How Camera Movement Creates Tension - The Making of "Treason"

How's it going, Lubricated Squad? It's your boy, Lubricated Nuggets, back to you with another video.
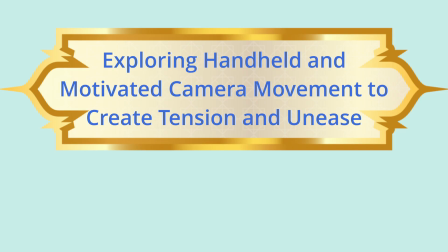16s
Today's topic: exploring handheld and motivated camera movement to create tension and unease. I'm very interested in the camera and how movement is used to create tension. Some questions I had before starting this project was how camera movement influences the audience's emotion, more so how handheld tracking, push-ins, and one-shot techniques shape tension in the film. With this project, I will be showing my research, my development,
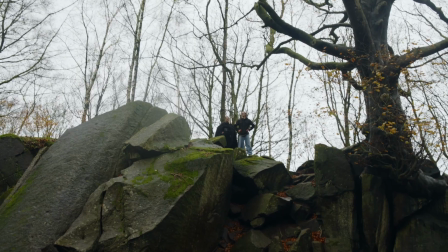49s
my practice, my revision, and final film, which I will show to you at the end of this. Before I could use tension-building movement in my own work, I need to understand the origins of camera movement and why filmmakers began moving the camera in the first place.
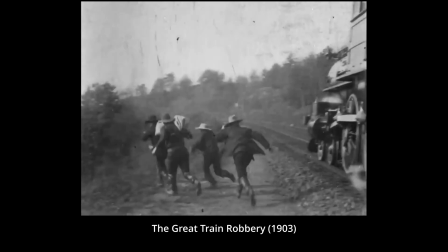64s
Doing some research into it, I found one of the earliest narrative films, The Great Train Robbery, used camera movement. It used pans and tilts. It's very interesting how handheld movement started. The first handheld camera was actually made by this guy named Treason.
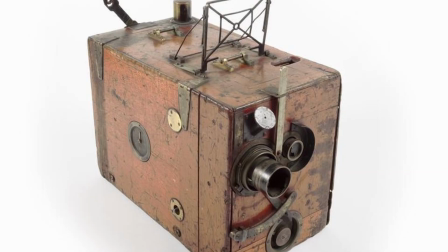82s
He made this aeroscope camera, which could be used as a handheld camera to create movement.
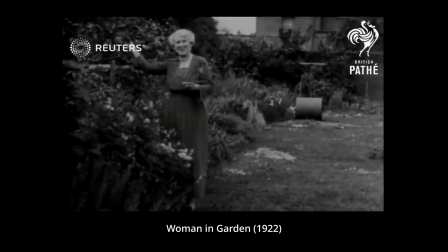88s
Here's a clip from Woman in Garden, 1922.
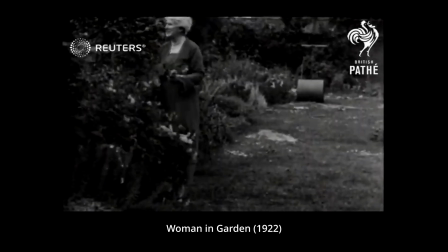91s
This shows one of the first time we used a handheld camera for camera movement, and it feels like we're in that garden with the woman and not just watching a woman in a garden. And not long after, in about 1920s, the German Expressionist movement started, and that's when filmmakers started to experiment more with the camera. Films like The Last Laugh and Variety,
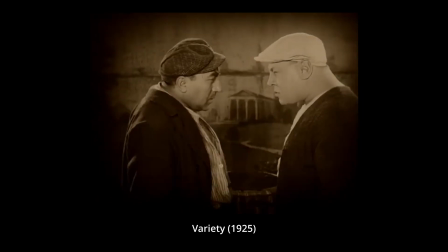112s
they used camera movement and made the audience feel like we were following that character, that we knew what the character was feeling.
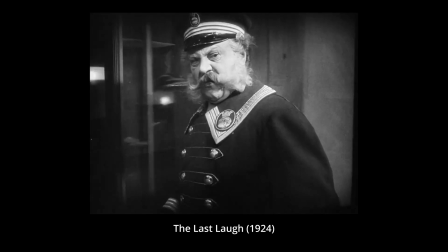120s
In German Expressionism, they used a lot more camera movement and camera techniques to bring the audience into the character's headspace and make us feel how the characters are feeling. When you take a look into more modern cinema, you see camera movement being used a lot more.
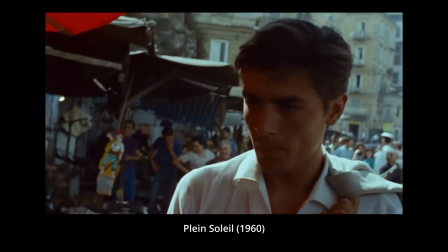136s
So tracking shots are a very interesting form of camera movement where we follow a
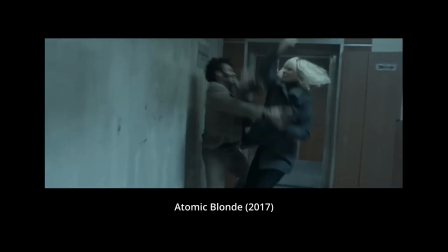141s
character and it's like the audience is actually there following the character themselves.
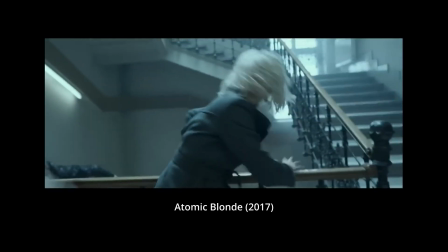146s
It creates immersion into the film.
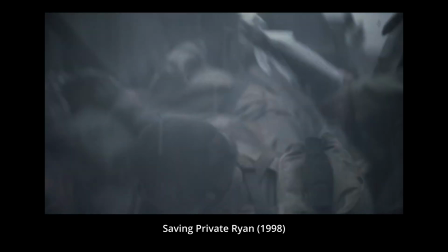152s
Handheld camera movement is used a lot to bring the immersion and bring panic.
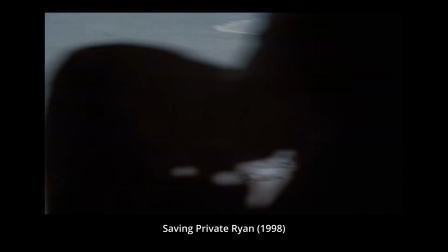157s
These film techniques are used very often to build tension in cinema.
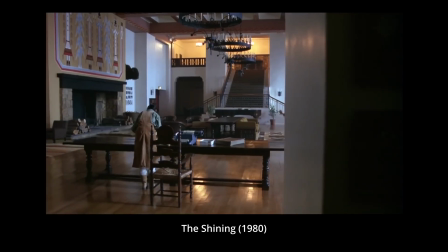166s
I really like this one shot from The Shining. It starts behind a door and then trucks to the left and shows our main character panicking,
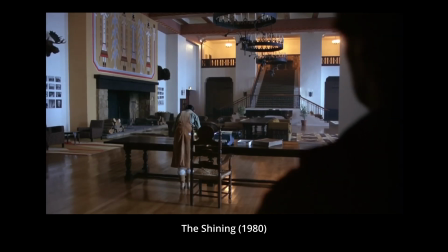174s
and then off to the side we see the antagonist silhouette slide in. How do you like it? And I noticed a theme in all these films I researched, that movement is most tense when an audience feels like the camera is a character inside the scene and not just an observer.
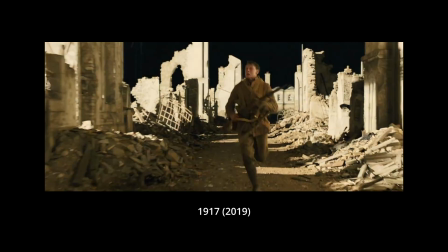194s
Filmmakers use tracking shots to follow a character and making the audience feel a part of that story.
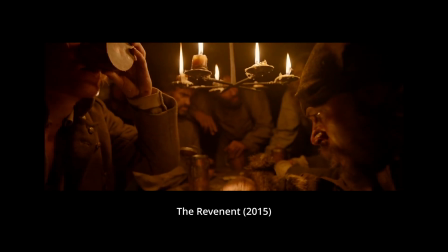200s
Handheld camera movement is also used a lot to throw the audience into the world.
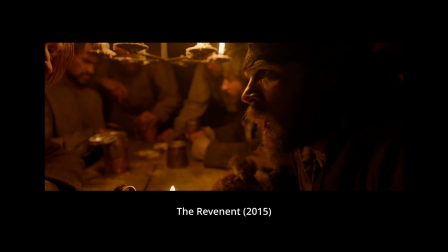205s
When the camera itself brings the audience into the film, that's when it's most tense. So now that we know the basics of camera movement, I was ready to start writing a script for my own film.
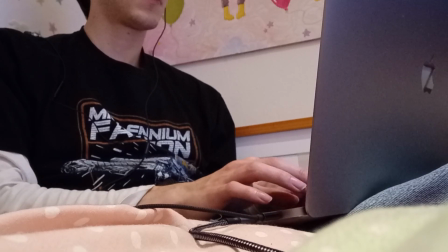217s
So I began planning. The main thing I wanted to do was build tension with camera movement.
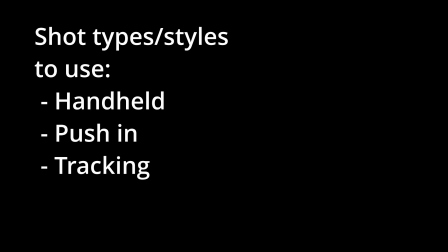222s
So I wrote an intense scene about a guy who's being chased by an assassin. I wanted to use handheld push-ins and trackings.
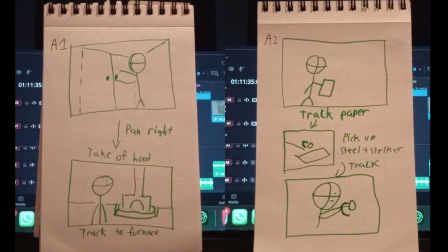231s
So I started to write a storyboard. The storyboard itself consists of a few different shots taking place in an office.
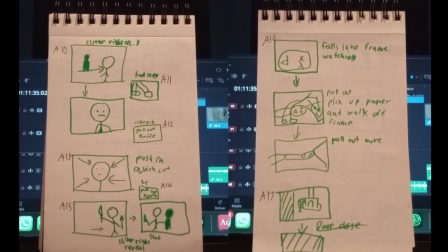238s
I planned several shots that look good on paper, but I wasn't sure how they translate on location. So I moved into a practice shoot.